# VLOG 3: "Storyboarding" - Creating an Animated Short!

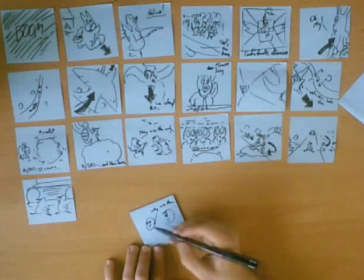4:00 this guy says why are the chickens crossing the road so the driver is looking at him really weird um you know what that doesn't
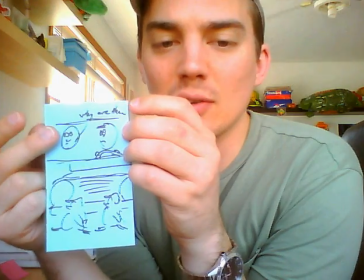4:09 work i have this guy over here saying why are the chickens crossing the road
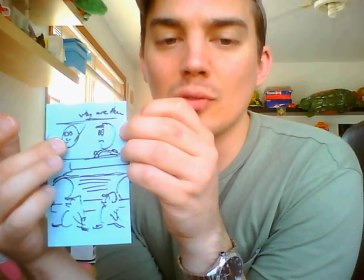4:14 and then i have the driver looking over at him doing that blank stare right?
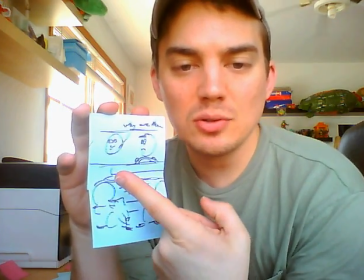4:19 The reason this doesn't work is because it's going to be confusing having one guy look off to his right and then
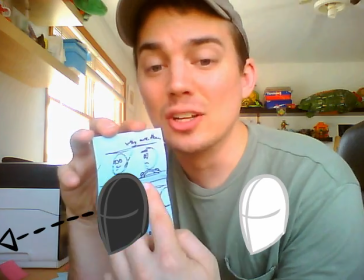4:27 have the other guy look blankly off to the right because it could be interpreted that the driver is looking at the chickens instead of looking at the guy.
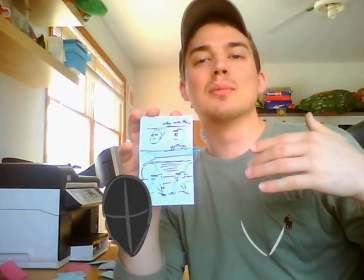4:36 So to be clear, I want to have him looking in the opposite direction of where the chickens are running.
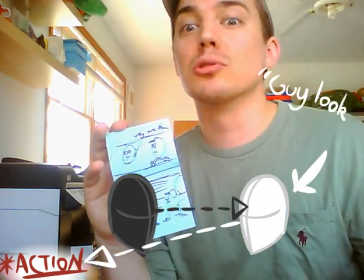4:42 He's looking away from all the action, looking to the guy who's looking at the action and giving him a stupid look.
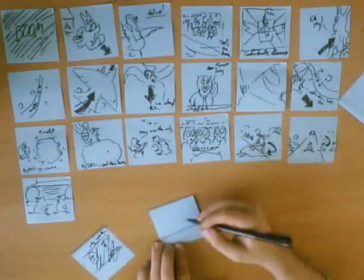4:50 Grab that. So instead I'm going to have the driver say something.
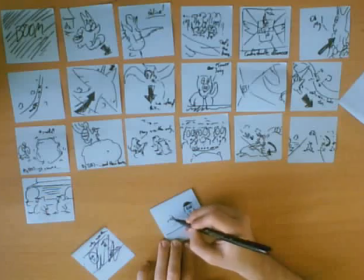4:57 And then the other guy is going to look at him. Okay, so now we go back to the Easter Bunny running. The Easter Bunny is now going to go into the barn. The Easter Bunny now, changing directions, is going to be running from the right to the left side of the screen. So the barn has to be on the left.
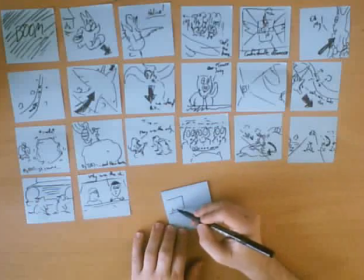5:16 Just to give you a little heads up that this is the type of stuff I think about, Barn, window, whatever, running to the barn. Here's my coffee. Okay, continuing. This is where I've left it a little open in the script. I just say he runs in and he gets trapped.
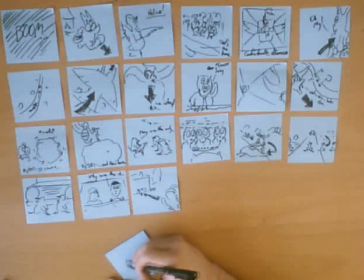5:37 So he comes in, let's say he slams the door shut. This is a window.
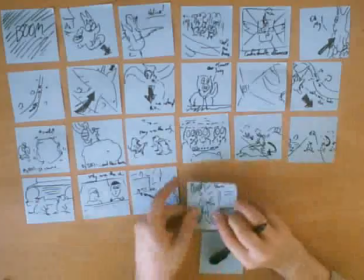5:42 This is a door. Slams shut. Bam. I'm going to switch from my blue to this kind of dullish purple. This is where things get a little tricky for me because action is a little easier to do. Like I said, keeping one character on one side, traveling from one side to the other. That stuff is pretty easy to keep track of. But when you have a slower scene coming off of action, I really don't want the short to slow to crawl.
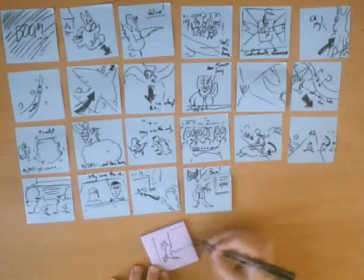6:08 I want it to be a fairly quick process. So from here, he's looking out the window. He sees all the chickens there.
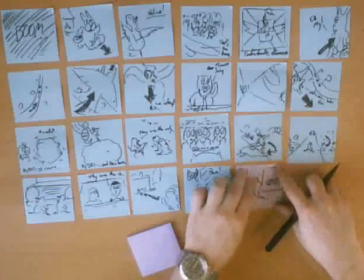6:16 Oh, crap. I drew it the wrong way. First, I'm going to have him look out the window like, bamboozled. And then he presses his back up against the wall and looks out the window like that. Bam. Then he looks out the window. Bamboozled. This is where Old MacDonald comes out. So here we have Old MacDonald. Ah, okay.
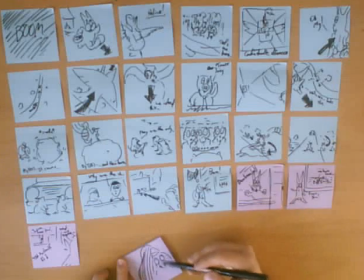6:31 Okay. So I can have the chicken looking up in the shadow of Old MacDonald. And here is the big guy.
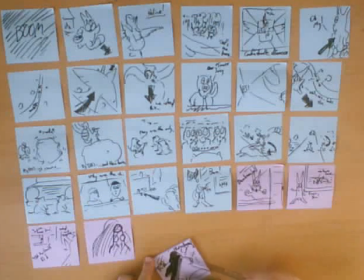6:40 Thunderbolt. Crack. Cool. He's going to be silhouetted. It just means I don't have to design another character. Old MacDonald is my deus ex machina. Now we're back to the Easter Bunny. I'm having the chickens scatter, right? Scattering and crowds. It's really hard to do and very time-consuming. Not so time-consuming if they're silhouetted or something like that, which is why I'm having it start to rain when he goes into the barn.
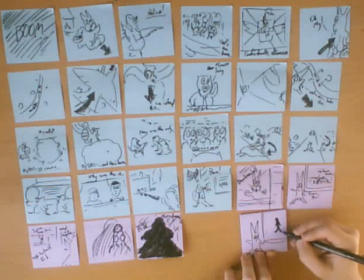7:06 The storm comes, things get darker, and it gets a little messier, and people don't focus too much on the animation that's happening outside. So it's just going to be a lot of little circles and blobs that are running around.
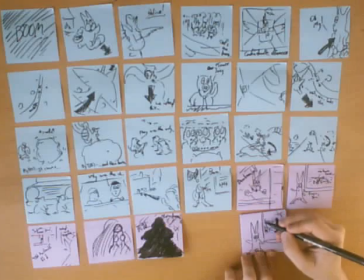7:18 It's going to be a fairly easy scene to do. If you don't know this stuff right off the bat, it's okay. Just sit down and start making a short. You can follow along with me if you want to. Take some inspiration. Try to keep up with me. You know, try to do a brainstorm one day, story another day, storyboards another day. Try to keep up with that pace. And hopefully at the end of the thing, you'll have something to post.
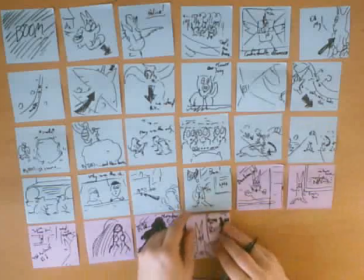7:41 And let me know about it because I want to see you. I had Old MacDonald bending over and saying, hey, an Easter egg. I think by this point, everybody knows that it's an Easter egg. I don't really need to push that.
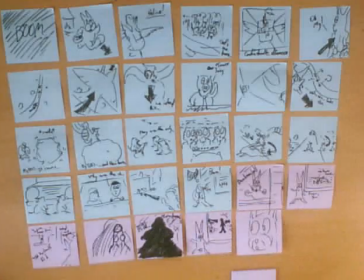7:52 Here's the bunny looking to his right, and then he sees just a whole crap load of geese. So, there's that. And here's my final Easter bunny smile.
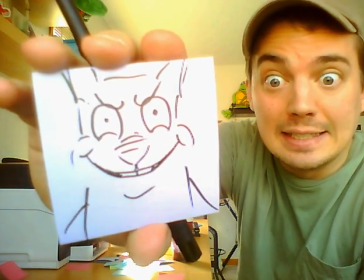8:06 Geese.